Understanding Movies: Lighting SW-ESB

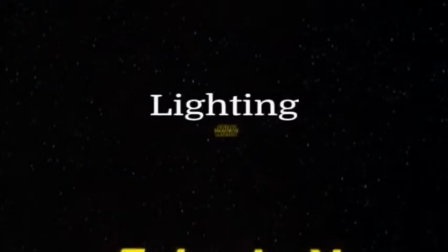(0:03)
Some common lighting styles are high-key, low-key, and high-contrast.
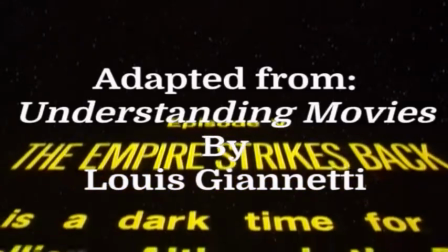(0:08)
Here we will look at examples of these lighting styles as they were used in Star Wars The Empire Strikes Back.
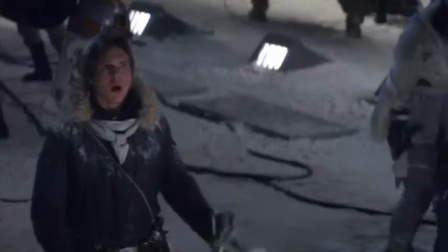(0:15)
High-key lighting is bright, even lighting with few shadows. Comedies are often filmed in this light as it tends to be less threatening.
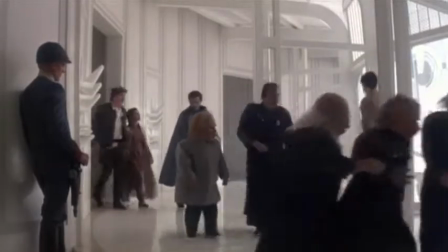(0:24)
How it works in this scene. The protagonists think they are safe at this hideout called Cloud City.
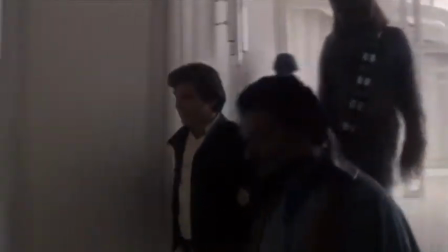(0:31)
This lighting fits the setting as they are literally in the clouds, and the lighting simulates the sunlight surrounding them.
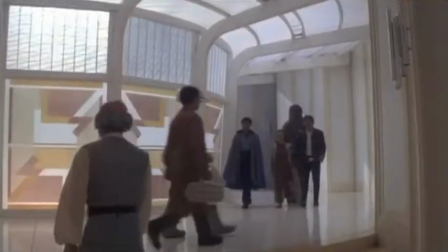(0:38)
The use of high-key lighting makes the viewer feel comfortable and adds to the viewer's surprise as the
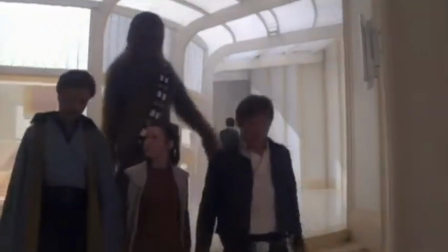(0:44)
heroes on the right are similarly surprised that Lando on the left has turned them over to the evil empire.
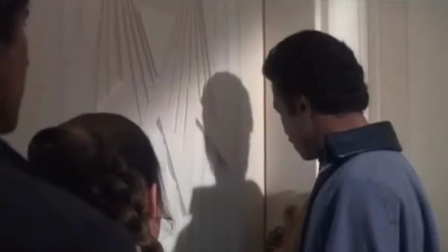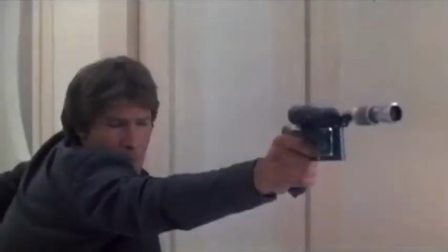Low-key lighting is the use of diffused shadows and diffused light
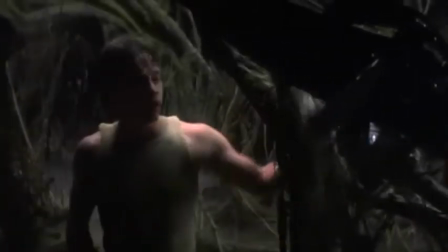(1:07)
used to create the impression that the source of the light is unknown.
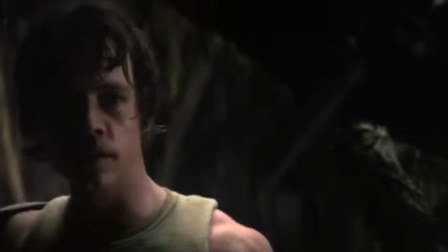(1:12)
This tends to make the subject matter seem more serious or mysterious. How it works in this scene?
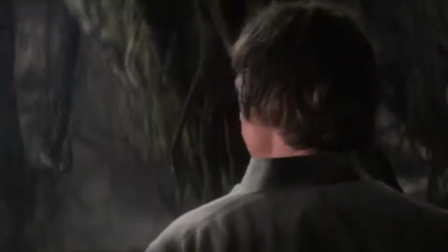(1:18)
The use of low-key lighting adds to the strange setting of Dagobah.
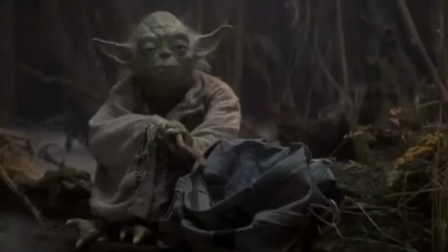(1:23)
Here Luke is being trained by Yoda in the mysterious ways of the Force in order to become a Jedi Knight.
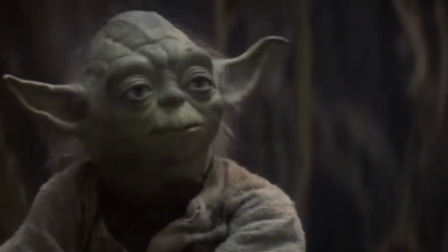(1:29)
It works with the setting in that Dagobah has a dense cloudy atmosphere in which the sunlight can barely get through.
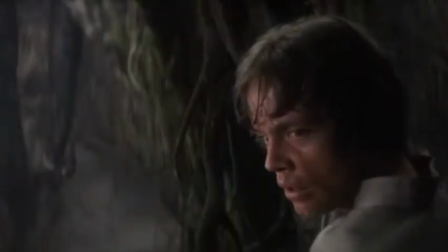(1:39)
This training is very serious, as it will prepare him for his fight against his nemesis, Darth Vader.
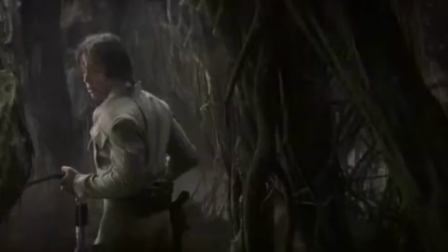(1:46)
Just as Luke is unsure of the ways of the Force, he is also unsure of his own success or failure as a Jedi Knight.
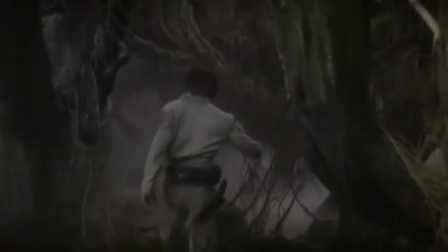(1:54)
All of this ambiguity is symbolized in the use of low-key lighting. Here, the source of the light is very hard to determine.
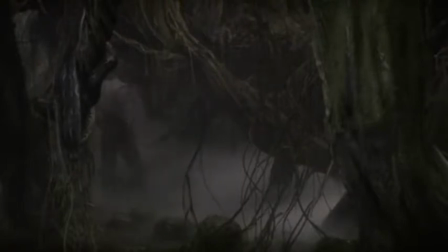(2:02)
In some scenes, it even seems to come from below the characters.
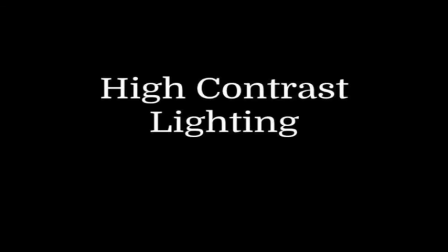(2:08)
High contrast lighting is a harsh separation of strong, bright lights with dramatic shadows and blackness.
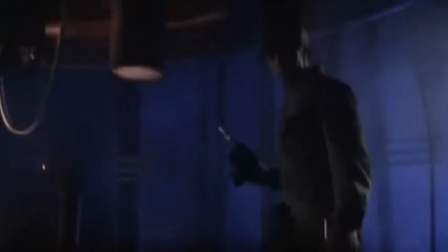(2:15)
High contrast lighting is often symbolic of high drama.
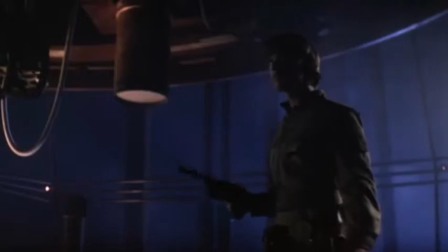(2:19)
Facing fears, making difficult decisions, or other problematic situations for a character are often symbolized with high contrast lighting.
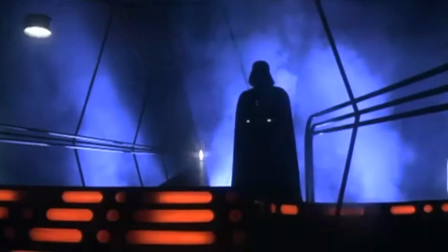(2:29)
How it works in this scene.
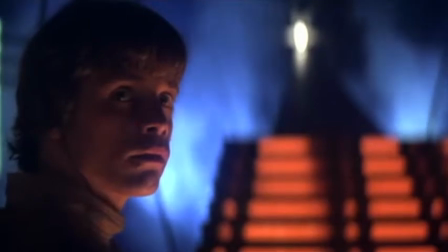(2:31)
The use of high contrast lighting adds to the drama of the duel between Luke on the left and Vader on the right.
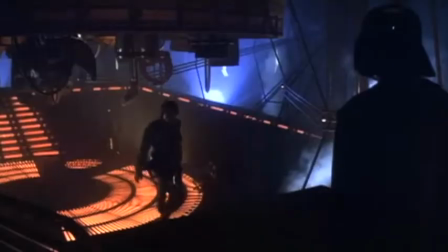(2:39)
This is appropriate as this is a fight between good versus bad characters.
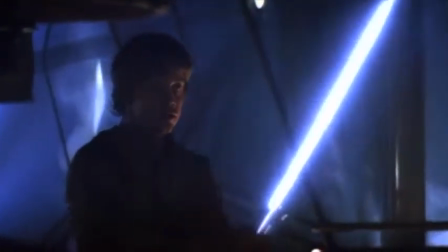(2:46)
It fits the setting as it's a currently unused room and so the majority of the lights are off.
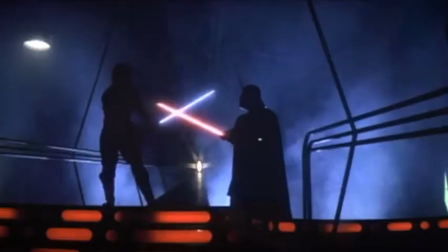(2:52)
The light instead comes from some of the machinery and from the lightsabers which create the high contrast of very bright light,
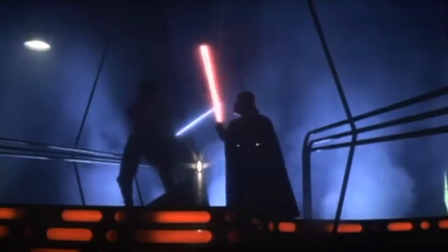(3:00)
along with dark shadows and silhouettes.
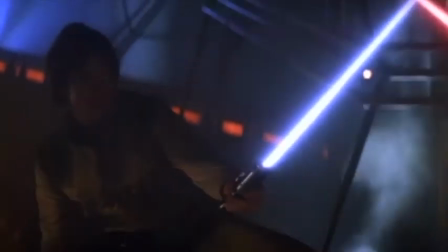(3:03)
But this is also an internal struggle for Luke, who is facing the greatest challenge of his career as a Jedi Knight, as he spars with Vader.
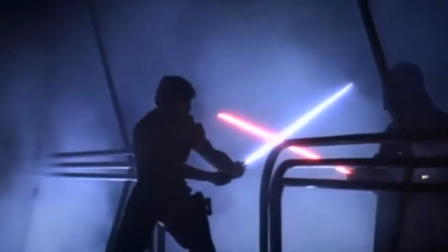(3:11)
Also, Luke is striving to be a hero, but he may become a villain if he fails.
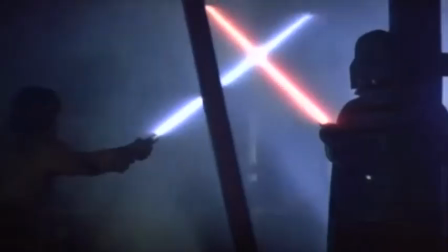(3:17)
All of this is symbolized in the high contrast lighting. Good versus evil, success versus failure.